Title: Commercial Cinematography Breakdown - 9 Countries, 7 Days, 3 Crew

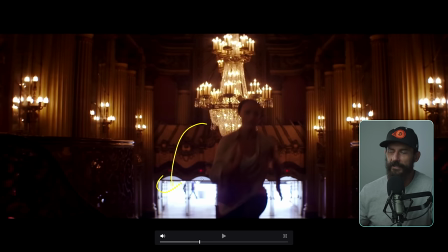The best thing to do would have been the same ISO trick before, jack up the ISO like crazy, expose for out here, and then get some sort of backlight as she rushes through, right? We don't need front light. We've seen her face. We know what's happening now in the commercial. We're halfway through. We don't have to see her face, but let's make it not flat.
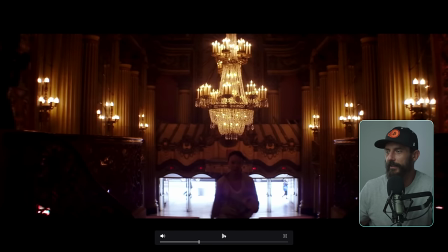So let's make it a little bit interesting. How does that sound? That sound like a good idea? Yeah, probably.
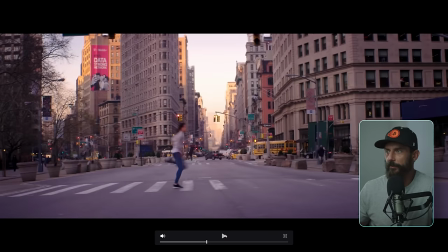Streets. We didn't have any permits for any of this stuff. We were just in the middle of the road. Like, can we pause it? Yep.
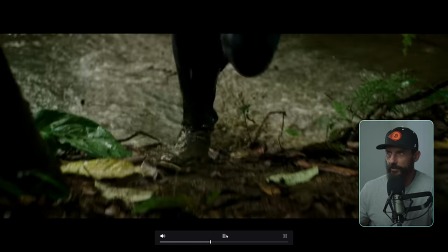Okay, go. The matching shots was a good idea. Again, New York.
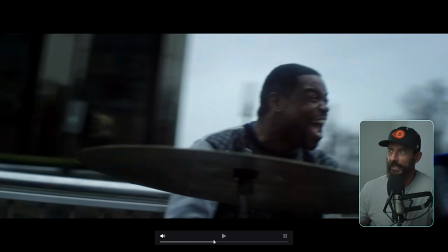Here. Man, this is one of those things where, so we're in, I forget where this is, Shanghai or something.
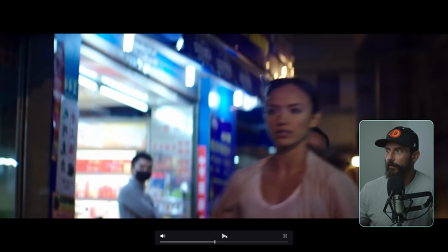And we're running down the street. Now, one choice I could have made. We didn't even get one in focus there.
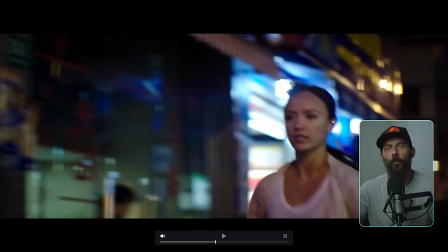Here. Why am I on the light side? What am I doing? It's killing all of the shape being on this side. Get on the other side. Get on the other side where it's dark. Like, that's the easiest thing now to know, right?
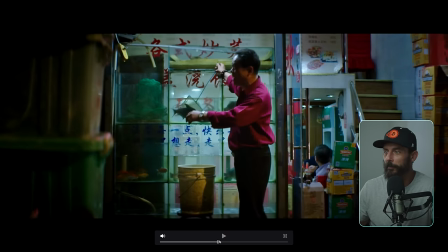Trust me. I mean, I had a whole career before I knew this stuff. Same here.
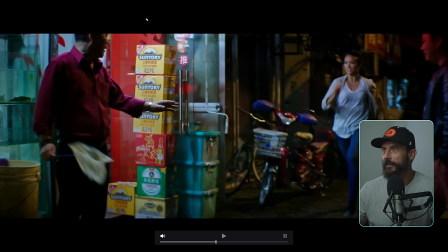Like, okay, why is this one slightly nicer? Well, this one's nicer because the light is coming out here and we've got a little bit of shape on her.
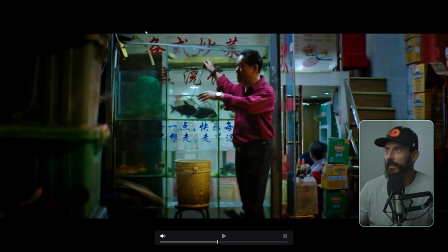Like, that's better. Although I probably would have, we don't have like, even if you just had one person in grip and lighting, just like, can someone just knock down whatever that prac is in there, just the level of it a little bit. I mean, I like these things in the foreground. That's all cool, but can we just knock it down? Can't even do that.
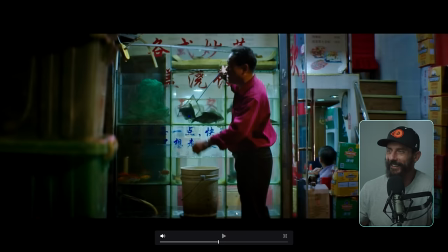Same here. What am I doing? So I want to see her run out of there. So rather than have her backlit, let's not position her in a backlit spot. And then let's front light the foreground action that we don't care about. Man, mistakes were made. Okay, so nowadays, what would I do? Out here, boom. Hang just a tube and light this kid and turn off whatever this practical garbage is inside of this space. Just turn it completely off. And now that I'm thinking about it, I think this was like a little veggie market thing on this road, much like that thing is over there. But this was actually open and they were just being nice, letting us go in there. That's one of the benefits. If you're in a country where you don't speak the language and you've got a camera, you just sort of play stupid until they physically remove you from somewhere.
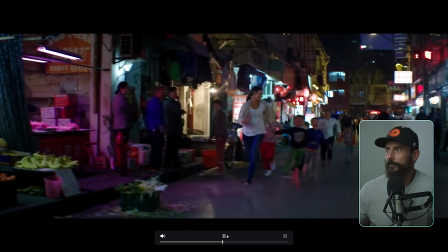It's easier than if you speak English. Same there. Oop, there she goes.
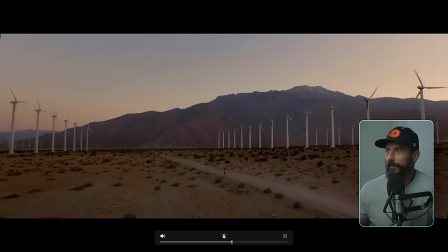More New York stuff. Now, why is this my favorite image from the entire ad?
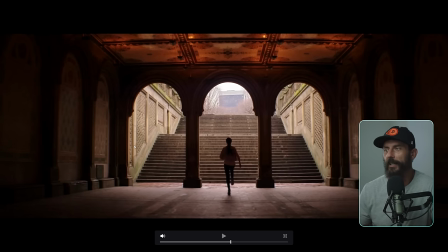Because it was doing the framework stuff without even thinking about it. Like, it's backlit. It's nice. It creates a whole bunch of contrast. Contrast is good because it's more three-dimensional. Not rocket science.
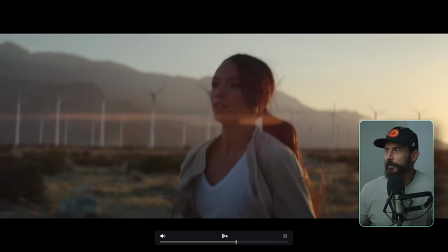Okay, Palm Springs. This is where we had about 2 hours to a layover at the airport before we went to Asia.
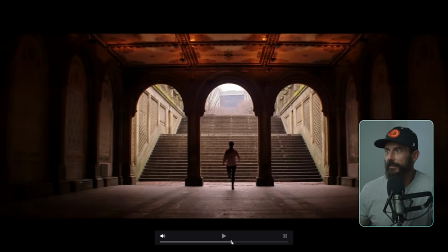So we had to drive out to Palm Springs, get the shot, and get back in. And I think this shot here, again, imagine
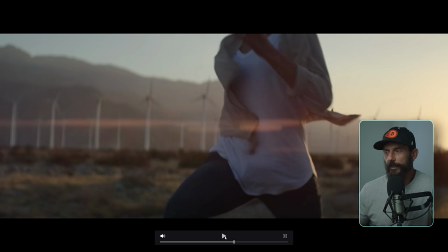we've been on the road now for 4 days or something, 5 days maybe, and we drive from LAX to
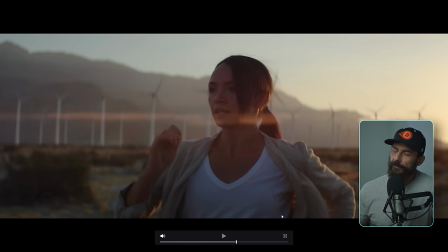Palm Springs, not the shortest drive. And as we're going out there, we're like, okay, where are we going to shoot? Looking at Google Maps. Okay, we want these, wind turbines in the background. It's going to be sunset. Which way on the road is going to be best? Let's see. Let's go east on the road.
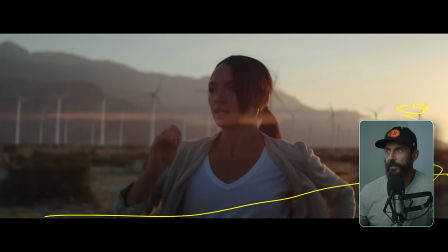So we need to find a road that's going east to west, right? West, sun setting over here. We don't want to see the sun in the image, okay? That means we have to really be shooting quite south now at this stage. So we find that road. Find the road. Next thing, how are we going to rig the camera? Well, let's just hang out the side of a minivan.
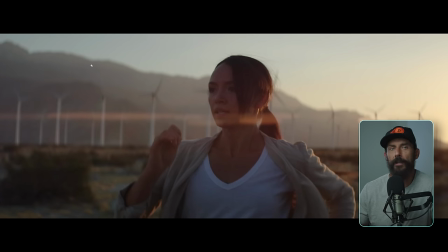First of all, we have to order a minivan because we know we're going to do this shot. So you get the minivan with a sliding door. Somebody's holding on to me while the producer's driving. The director's in the front seat with the monitor. And we're just on some road out in Palm Springs.
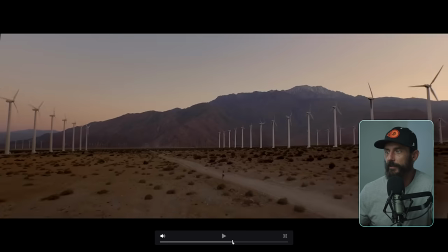Now, we just happened to, I think we did about 4 or 5 runs at this. One time we got it in focus and one time the camera didn't shit itself.
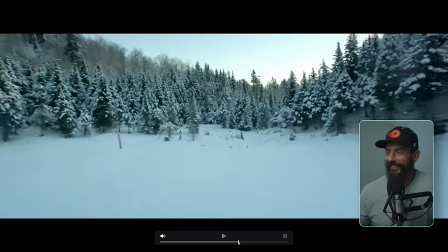And that's it right there. That's it. My favorite shot from this entire experience.